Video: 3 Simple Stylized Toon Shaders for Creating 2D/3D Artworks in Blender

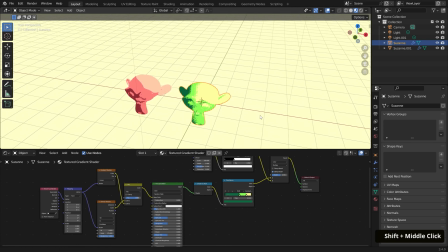12:23 Going back to our file, let's duplicate this middle monkey and shift it to the left along the X. We'll again work on this middle monkey.
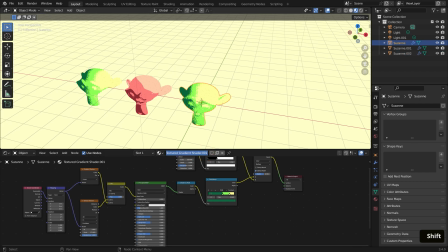12:31 With it selected, click on the number to make a single user copy and rename this to watercolor-like shader.
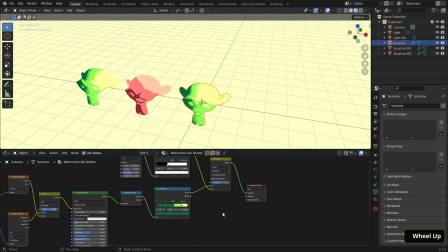12:38 Like before, plug the color output from the color ramp to the material output.
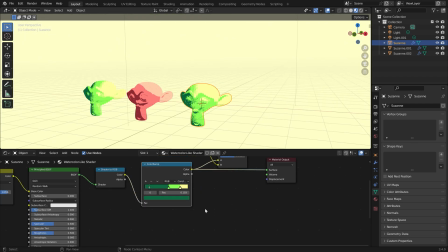12:43 Let's also delete one of the color sliders so we only have two to work with, and change this from constant to B-spline, and adjust the slider position so they're closer together.
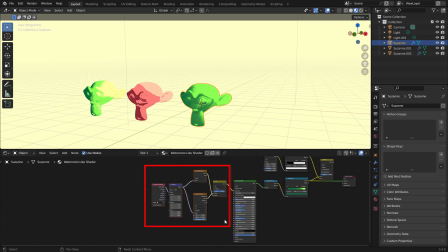12:53 Going to the left of the BSDF, I'm going to box select all these nodes and delete them with X. Now let's bring in a Voronoi texture.
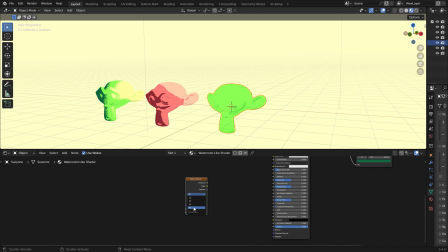13:02 Change this to 4D and plug its position output to the normal input of the BSDF.
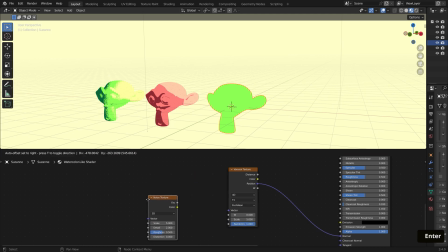13:09 Now bring in a noise texture node and a geometry node. And to clarify, not the geometry nodes as in the system, but the actual node. Hold Ctrl Shift and right click drag between them to mix them.
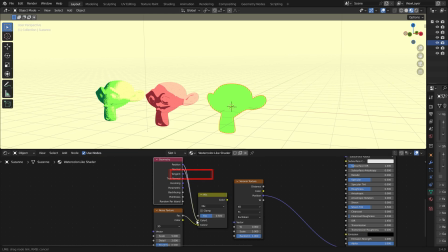13:21 Going to the geometry node, plug the normal output into color 1, and for the noise texture, change the scale to 10. Then plug the color output into color 2. Going to the mix node, set this to linear light. Plug the color output from the mix node into the vector input of the Voronoi texture.
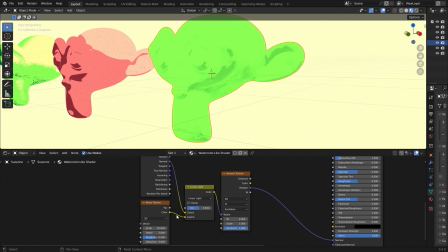13:41 Lastly, select the noise texture node and hit Ctrl T to add a mapping and texture coordinate node.
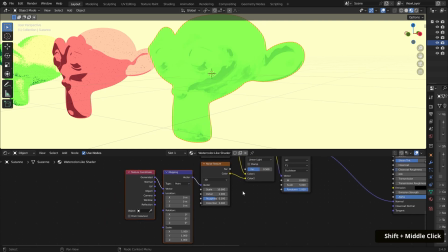13:47 And that's it for this shader. It's a very loose setup, so depending on the look you're going for, it can change drastically.
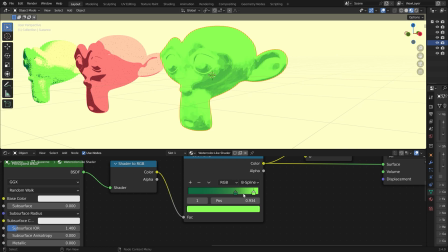13:53 To further customize this, I'm going to adjust the colors here to be warmer so it differentiates from the other shaders.
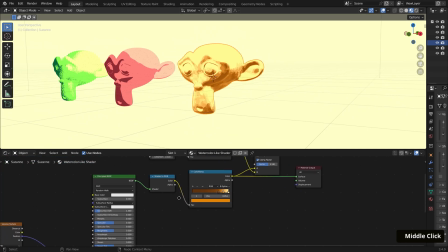14:00 Now, if you want more control over the coverage, you can just add a texture coordinate and mapping node.
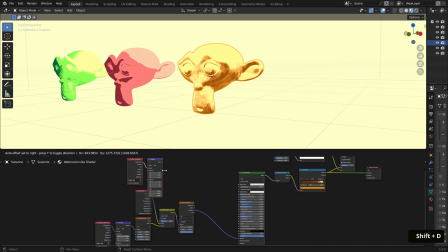14:06 I'll just duplicate the ones down here and plug them into the base color input at the BSDF.
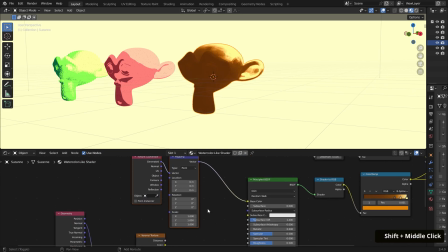14:12 Then you can adjust the values accordingly.
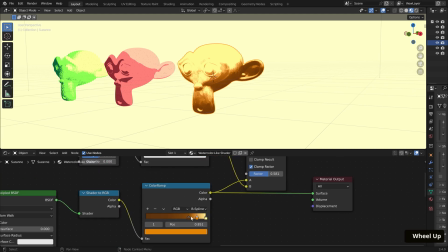14:15 You can also go back to the color ramp and change this from B-spline to constant for another interesting look.
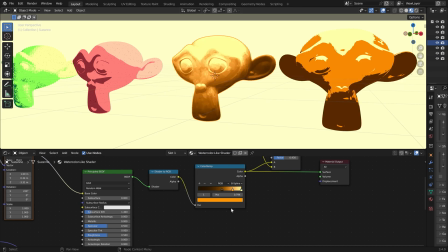14:22 And just like with the other shaders, you can apply that texture overlay like we did previously.
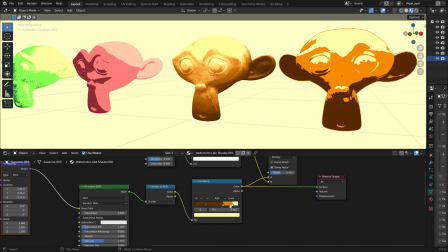14:27 So I really encourage experimentation when working with this one.
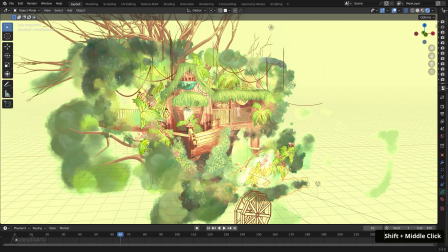14:31 Now, when thinking about using it with grease pencil, it was pretty easy since grease pencil can lend itself to painterly styles as well.
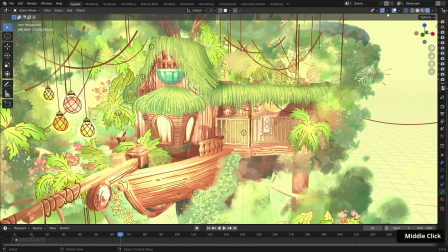14:39 So here, I have a work in progress Explorer's Treehouse inspired by Tarzan.
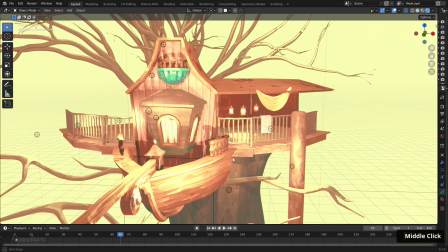14:44 If I hide the grease pencil elements, you'll see that all the meshes have this shader applied.
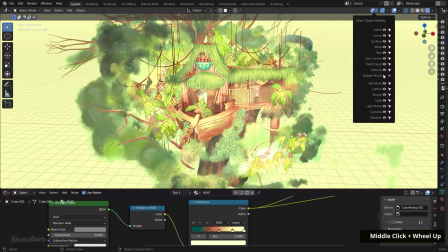14:49 I'll toggle them back on.
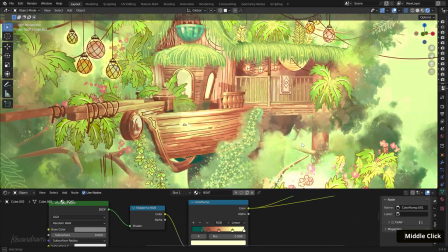14:50 I was able to use grease pencil's brushes to paint these elements around the meshes to make it feel as if they were situated in a dense jungle.
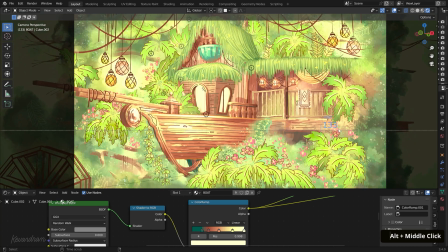14:58 This helped achieve a watercolor-like aesthetic. So that's it for the shaders. Thank you guys so much for watching. I really appreciate it and hope you found this helpful.
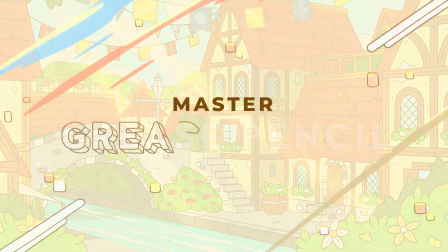15:08 And if you want to learn more about grease pencil, you can check out my course I released with CG Boost called Master Grease Pencil in Blender.
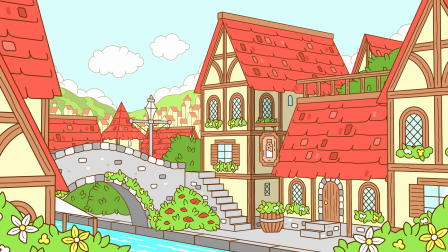15:15 There, I'll walk through everything you need to know to get started with it, and by the end, you'll have created this medieval fantasy village scene. We're planning on adding more content soon, and it'll all be included for free with the initial purchase price. You can find the course on the CG Boost website, and I'll leave a link below. If you guys have any questions or comments, feel free to leave them below. I am going to have video breakdowns of the three new pieces you saw in this video, so stay tuned. And if you do end up using these shaders in your work, feel free to tag me on social media at KevAndRam. Thanks again, and see you guys next time.